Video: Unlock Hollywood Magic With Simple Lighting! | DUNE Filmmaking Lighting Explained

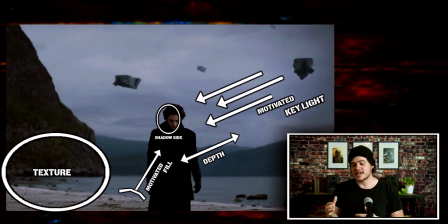And then you actually have the motivated key light. So although they're shooting in a day that's cloudy and it's kind of creating this softbox effect, you still have a side of the face that is being hit by a key light in a very, very soft way.
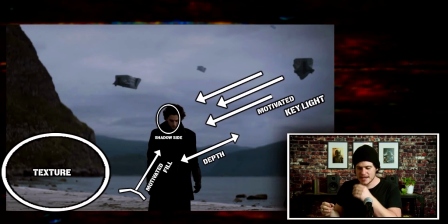And that's being motivated from the sky and perhaps even, I didn't label it here, being reflected off the water into his face. Because that skylight is hitting the white or the brownish white sand at his feet, you have a nice little soft fill that's filling the dark side of the face, so it's not in complete shadow.
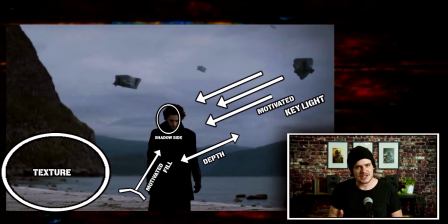It's a simpler shot, probably didn't take as long to set up, but it still has a lot that we can pull from it.
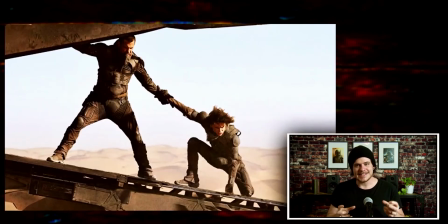This is a really cool shot because it actually has leading lines that are awesome because they're trying to get in the ship, they're trying to escape a worm, they're trying to escape getting eaten, essentially. It's cool because the leading lines on the top of them and the bottom of them, it's this cool profile, leading lines,
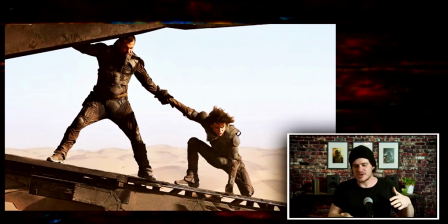it's literally creating a scissor effect to show you where is the importance in the shot, and it's obviously the two people that are standing inside of this scissor angle.
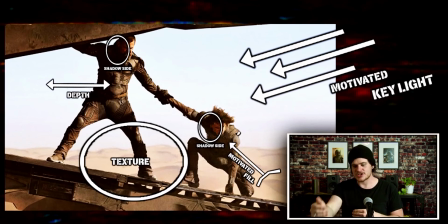We obviously have depth in this image. They are darker and have more texture than the background, and the colors are different. And then you have the shoot shadow side because they're looking off to this side of the camera. So all of this side of them on their face and everything,
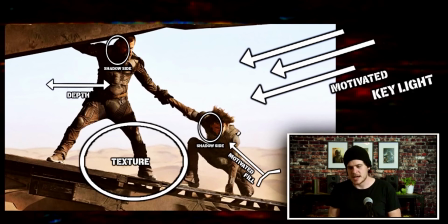on both of them, it's in the shadow side. Then you have the texture. The texture is interesting in this because, like I said, the foreground has a lot of detail because of their outfits in the ship, and the background is super soft. It's just very soft sand dunes, very soft sky lighting.
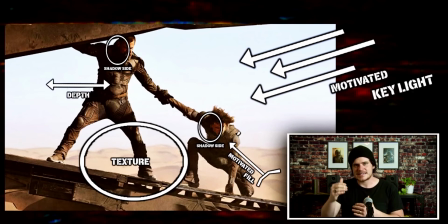And so the texture is different than we've seen before. It's not like really detailed texture, but it is a texture difference between the foreground and the background, which also adds depth as well. You have the motivated the motivated key light, which is the sun,
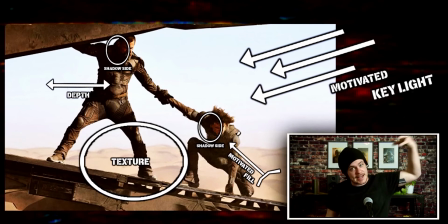which is coming down and hitting, on this side, hitting them in the face with a really harsh light. And then you actually have a motivated fill light that kind of fills in some of their face coming from the bottom, which is the sun being reflected off the sand.
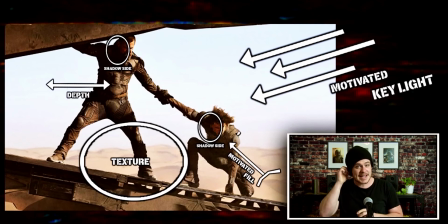This would be really interesting. I'm sure it's very difficult to film in any kind of desert because you just have constant sunlight. And in order to get harsh lights, but not too harsh, is also very difficult. If you just put a blanket over them and shield them from the light, create a softbox effect, it looks unnatural. That warm desert harsh sunlight is not hitting them correctly to make it look authentic. If you don't do that and you use the sun, you're getting too harsh of shadows. And so it's a really difficult balance, and also actors are getting hot. They have to wear all these costumes and everything. So it's hard work, and it should be appreciated. This one I chose because it is all over the place.
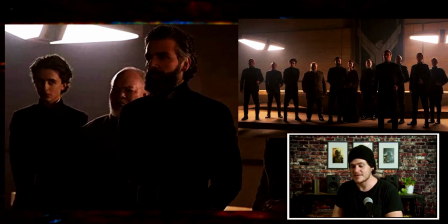It really is. So we have a group of people. I wanted to focus on this shot where we have Leto Atreides standing a little closer than the other individuals.
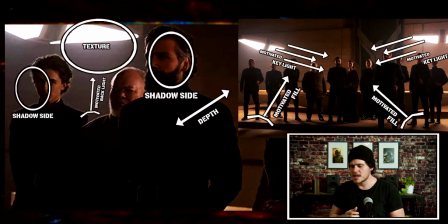So we have two main light sources. So if you look at the top right-hand smaller picture, you have the motivated key lights are coming from two directions, and it's hitting everyone on the sides of the face. Now, it's hitting people hotter on one side if they're closer to the light, or on the other side if they're closer to that light.
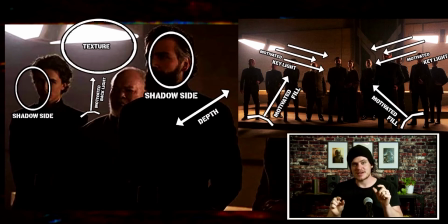So it actually depends on the person on what shadow side. Does that make sense?
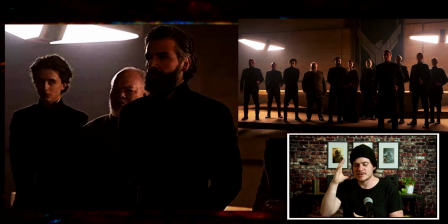So if you look at this shot with Paul and Leto, on Leto, it kind of looks like his key lights hitting him on this side and they're shooting shadow side. Where if you look in the background at Paul, they're actually not shooting shadow side. You have the shadow sides established.
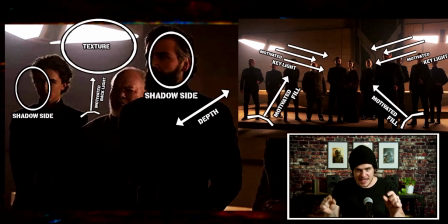You have the texture, which actually, this is interesting. The texture they chose for this room was mist or fog because they wanted this room to feel like it was kind of dirty and dusty. Them, on these backgrounds, it's actually the texture is a soft glow.
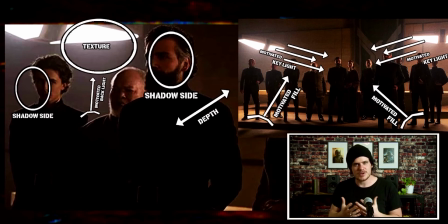So it's not a detailed texture, it's a soft glow texture. It's this dusty air texture. You also have a little bit of motivated backlight, if you see that below the texture circle, and that is using the key to backlight a few of these characters, like Paul.
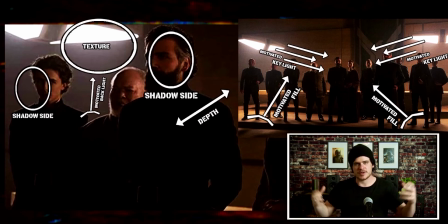And then you have a little bit of motivated fill, because if those were the only light sources, then Leto would be in complete shadow on his face. What they have is, I'm sure they put some light on them in production, but the motivation of that light is supposed to be kind of the room
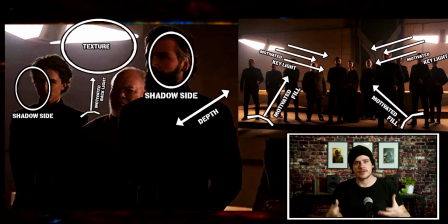as a whole / being reflective off the floor from those two light sources.
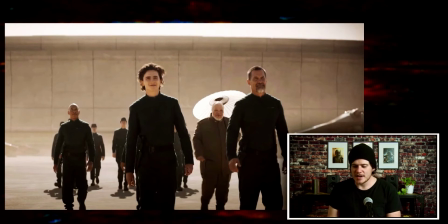So let's go to the next one. We have kind of an interesting shot. They chose to use the sun as the key light and as the backlight at the exact same time.
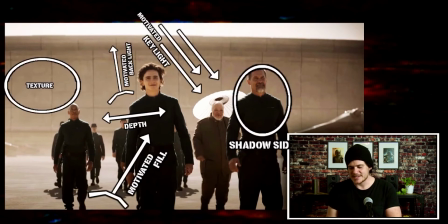So if we break this one down, they're shooting shadow side. But the interesting thing about this is their whole bodies are shadow side because the key light is behind them. They're all walking away from the light, and it's also illuminating their shoulders and are really hot, and their hairline.
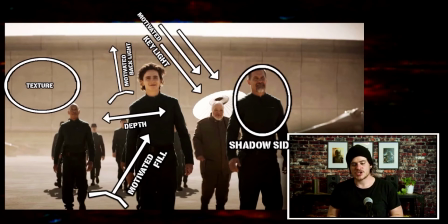It's making them really stand out from the background. The texture is, once again, kind of this softer, dirty, dusty texture that's differentiating them from the background. So there's that wall plays a big role in kind of this blocky texture look.
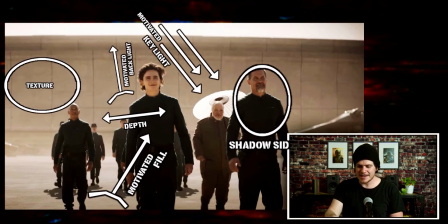Like I said, you have the motivated key light, and the backlight is the same light, essentially. It's illuminating, outlining them, and that's the main light source. You also have a nice fill that rises up on their face to fill them in from the sand reflecting onto them.
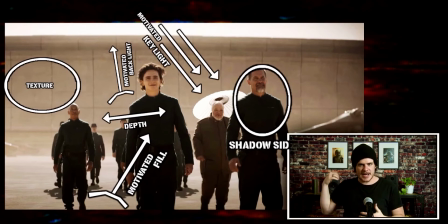And then the depth is, once again, they are darker than the background, as opposed to them being brighter than the background, which also adds depth. They're darker, and there's a different color there. Let's look at the last one here.
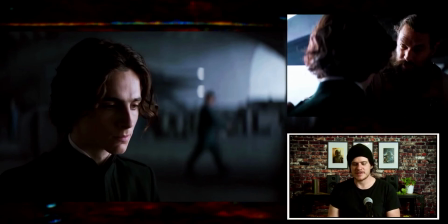And I really like this one because this is just a very simple, beautiful close-up shot. It's well crafted. We have a light source That is the window, the top right-hand side. What you see over Duncan's shoulder is actually the light source that's hitting Paul Atreides in the face.
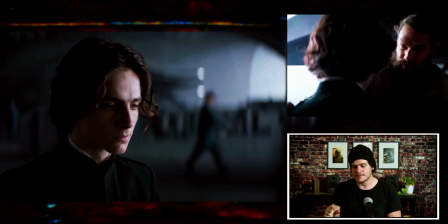But it's actually really cool what they did here, because even if you didn't have that, they are showing you in his close-up where the light source is coming from. We know it's not that window on the way back side of the room or that big door,
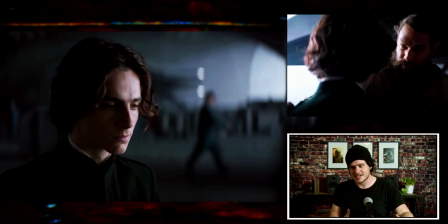but we know there's most likely another door right next to him, because they're literally showing us this is a room of big doors. They show us what kind of motivation this light's coming from. It's coming from outside, and it shows us the direction the light is coming.
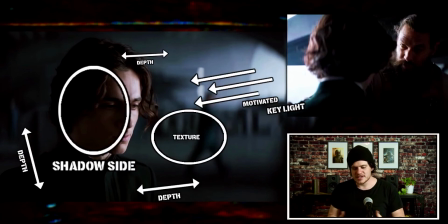So obviously, they shoot shadow side. The depth is something I want to take a second to acknowledge, because there's not really color difference, and there's only a little bit of exposure difference in this shot when it comes to depth.
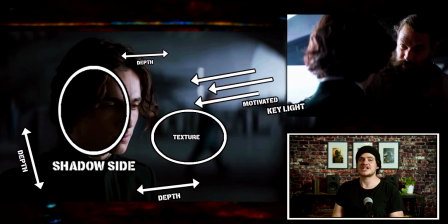What they did to compensate for that was they chose to make it extremely blurred out. They gave it a lot of depth of field. They pulled their aperture way up, and probably to like a 2.0 or 1.8 or something like that, or 1.5.
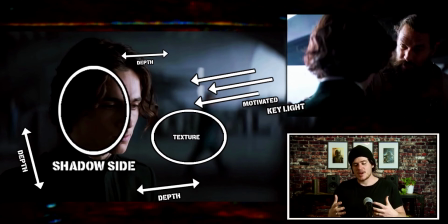And they chose to make the depth, him really sharp, the background really out of focus. And that's the depth they chose, along with just a little bit of exposure difference. The texture is actually those really blurry people in the background that are moving. That's kind of the texture in the image.
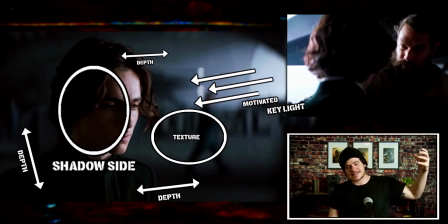And then you have the motivated key light, as I already said, is that window that's shooting him in the face, that's over Duncan's shoulder. But even in Paul Atreides' close-up, it shows us what a window looks like. That one's just a good ways behind him.
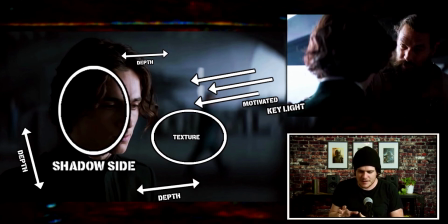And it's cool they framed this up to even make you kind of believe if this light on his face could possibly come from that back window, even though we know it's not. But they framed it up in such a way that, well, it also could be that window a little bit as well.
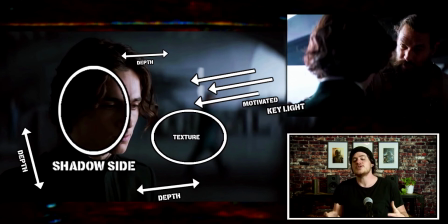So it's really cool the way you can choose to light things. It honestly is.